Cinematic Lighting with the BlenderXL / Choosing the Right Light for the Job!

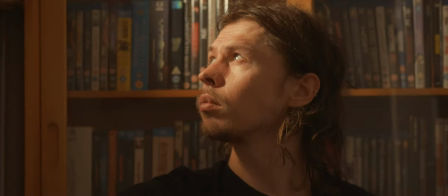We utilise the Blender XL and the Fusion panel in this clip to recreate the feeling of morning sun coming through the window. Although the diffusion panel does soften the light from the unit, you're still working with a relatively small light source which makes it perfect
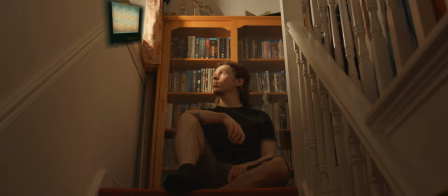for small spaces like this when you need to replicate a harder light source like the sun, but you want to take a bit of the edge off.
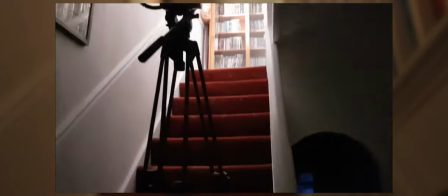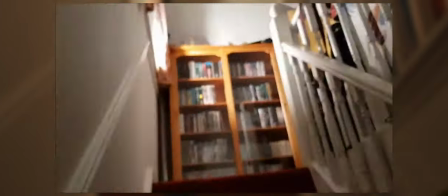The Blender XL was simply propped up in the window.
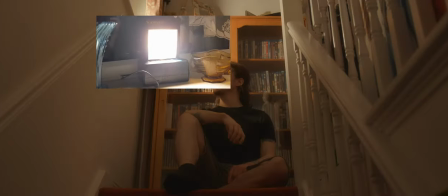Diffusion panel inserted, shining out onto the landing where our subject is sat.
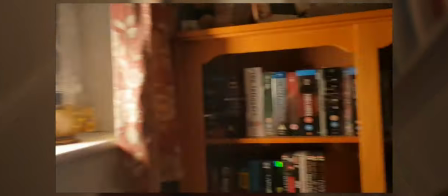As our landing area's doors and walls are white,
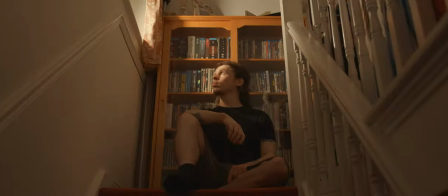the light was bounced around, filling in our shadows and making for a believable morning scene,
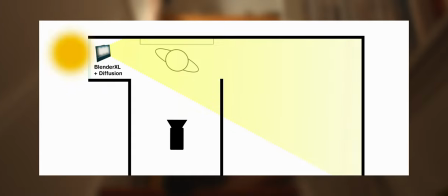with our blender representing the morning sun and the bounce from all directions replicating what would naturally be happening to the light as the sun shines through.
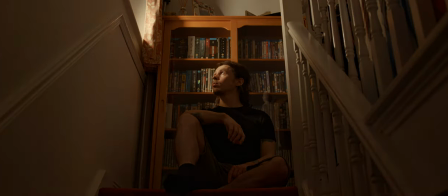With a less powerful light, it could have been more difficult to achieve this amount of bounced fill.
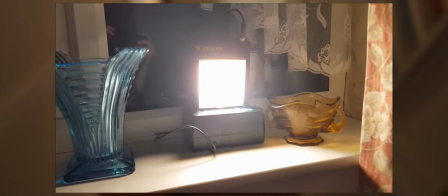With a more powerful light, we would have struggled to fit it into the windowsill, so the Blender XL was the perfect tool for the job.
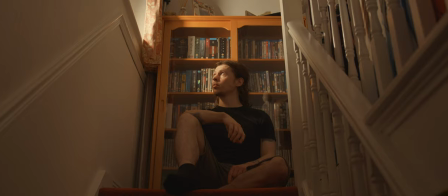Overall, I think the Blender XL is a great little light,
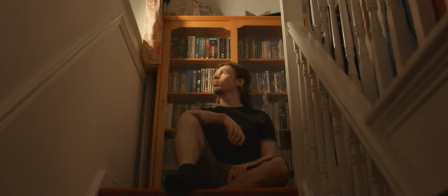giving you a good amount of versatility between hard and soft light with a nice balance between precision and output.
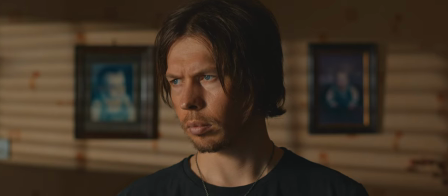It gives you some advantages that you can't find in either a smaller or larger panel,
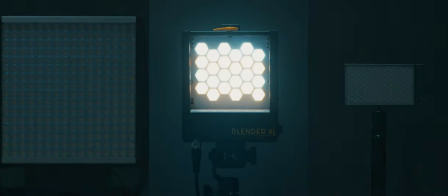fitting nicely between them and is a great addition to your lighting toolkit.
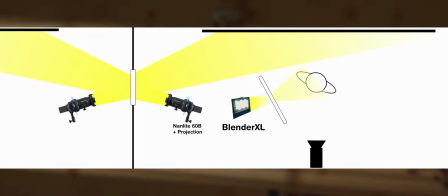Patrons get an ad-free extended version of this video,
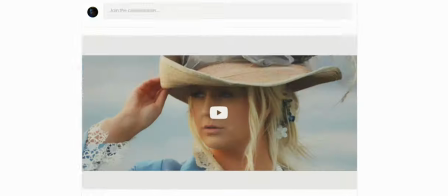along with a bunch of exclusive breakdowns and extra content.
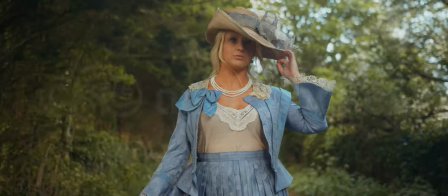I used music from AudioSocket in this video.
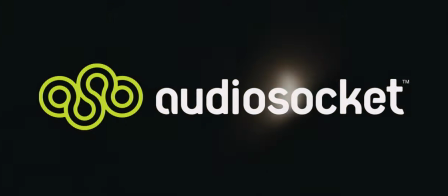Click my referral link in the video description and use the code ROBELLIS when you sign
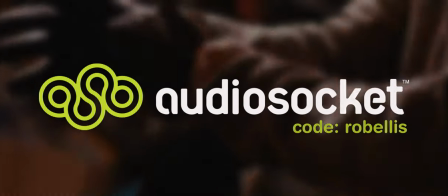up for a free month of the best and most diverse range of stock music available.
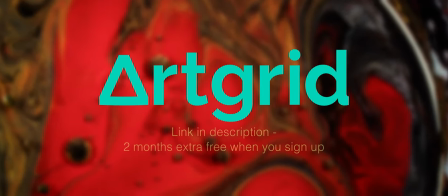I use Artgrid for stock footage. Get an extra two months free when you sign up using the link in the video description.
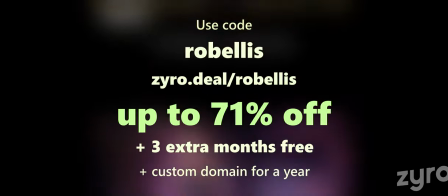And don't forget, you can use my code ROBELLIS over at Zyro to get up to 71% off
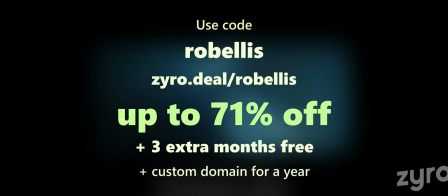your website or storefront with three extra months free with one year,
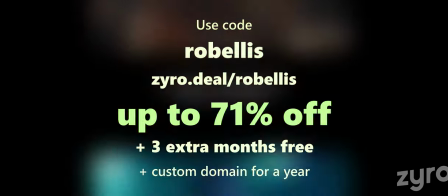two year or four year plans along with a custom domain for a year.